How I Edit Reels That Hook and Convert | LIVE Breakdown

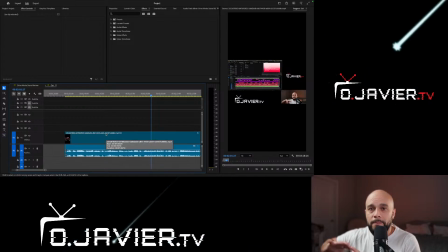(4:07)
I want to show the how it, like, the message of the reel is going to be how a timeline looks, and how I laid it out and organized it, so that way if I had any client revisions,
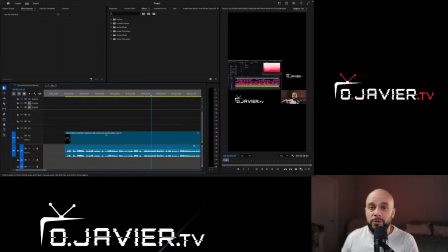(4:21)
it would just be kind of like a quick fix, and then that's it. And I didn't have to start over or invest another 2-3 hours for that, right? And again, what I try to do here is look for the relevant line.
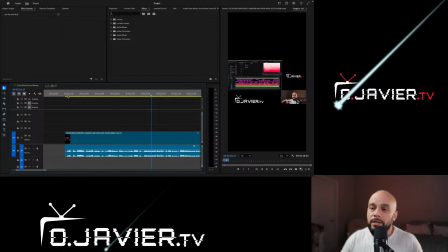(4:38)
So if I just started with what I liked, it would just start out like this.
You can see it all right here. I don't have too many sound effects on this one, but I just have the big.
I know what I want to convey, but it just doesn't start off like that.
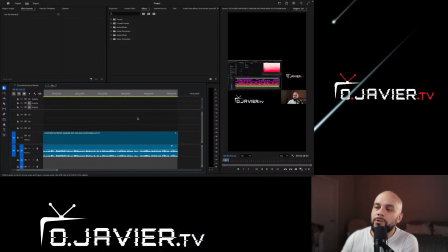(4:52)
So there's a line in here where, as I looked through the whole thing, and this is pretty much that section that I want to use for the reel, and it's pretty long, so I'm not going to use all of it. And hold on, let me scroll through it. Make sure I got it here. Low light, and then here we go.
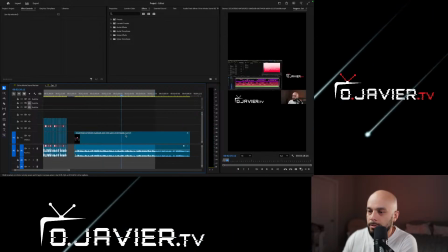(5:10)
Actually extend it just a bit longer. Don't worry about my timeline. It's all good. So I have right here kind of like a cut. So you could actually see, don't look at that one yet.
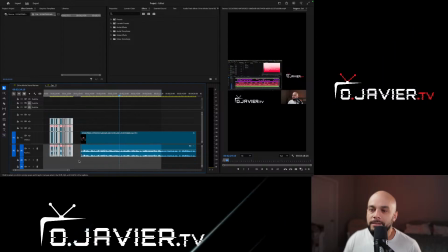(5:25)
So this one right here is this turned into a reel. Now there's a bunch of cuts and all that, and I'll show you exactly what I did. But I really wanted to show you what I started out with.
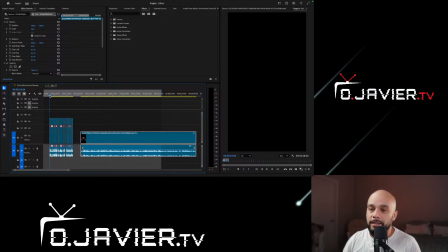(5:39)
So yes, I want to convey that message of that clip right there. And this is what instead of starting it like this, you can see it all right here.
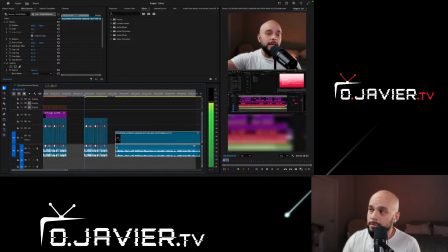(5:50)
I'm going to start it like this.
This is the timeline that got me through like 3 or 4 rounds of client changes, and I never had to start over.
Boom. Right there, you already know exactly what's going to happen. So I'm going to do it
again. This is the timeline that got me through like 3 or 4 rounds of client changes, and I never had to start over.
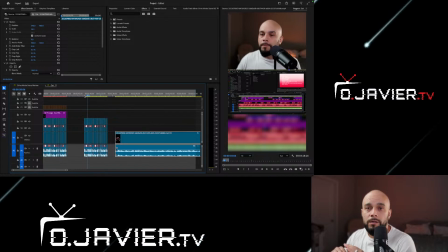(6:08) So this is the timeline that got me through 3 or 4 client edit changes, and I never had to start over.
Boom. Right there. You already know what I'm going to talk about. And if you find any value in that, you're obviously going to keep watching. You're like, wait a minute, I want to see that.
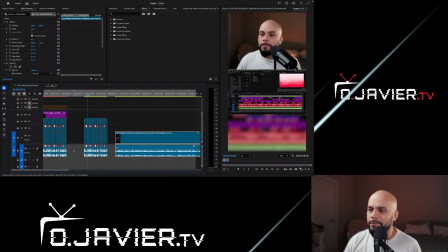(6:27)
I have a couple, if you're my audience and you're like, hey, I have a couple of clients that give me a bunch of revisions and I don't want to start over. So boom, that's what I started with, right? And you'll look at a couple of, I'll just give you kind of like a rough view.
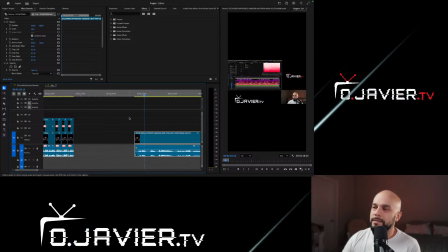(6:44)
But yeah, that's all the different cuts. And I obviously organize it and I cut it up differently so that way it's actually good for vertical. So I just made 3 different tracks of the same copy, and then each one I made it a little bit different, right?
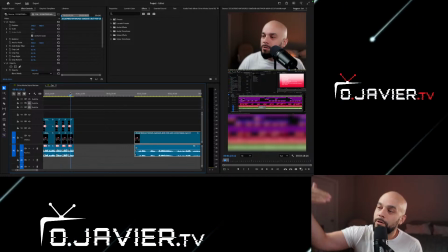(6:58)
So one from the top, which is me, the camera, the one in the middle, I'm showing you what's going on. A lot of gamers will do that as well. They'll do it a little bit differently, but it's kind of the same thing. And the bottom, I just usually put my logo in there, and the bottom is just that third blurry part is just basically
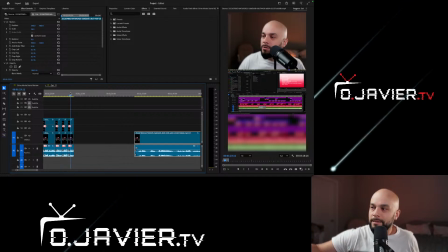(7:16)
a copy of that second part in the middle of this part right here, and it's just blown up, and I put like a blur on it, so it just, you see some movement, but it doesn't really catch your attention too much, and I could put my logo on there, and it's not, distracting it too much. So I'm gonna say it again.
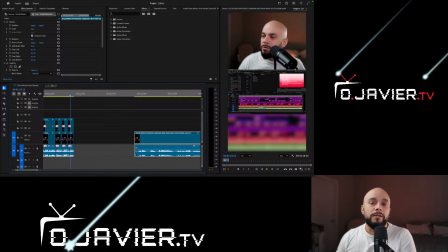(7:37)
Just because you like it doesn't mean everybody else is gonna like it. So don't start with your best moment, right? Start with what makes people stop, what you think is gonna really make them be like, wait a minute, I want to see what this video is all about.
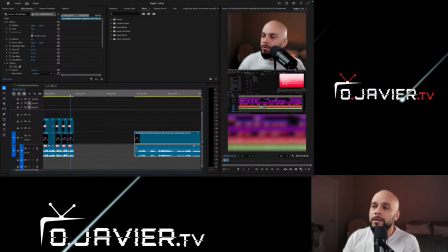(7:51)
So it may not necessarily be in that your favorite part. It may be a little bit ahead, so just make sure you look for that, and that's what you want to put in the front. So, it's like, oh, but it's not in the beginning. It's like, okay, but you can make that in the beginning, if that makes any sense.
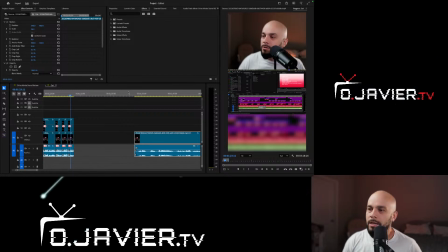(8:06)
All right, cool. So I'm going to start trimming this one, and I'm going to show you exactly how I do it.
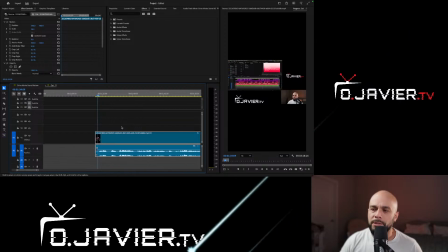(8:12)
And I'm just going to do a couple of trims, nothing too crazy.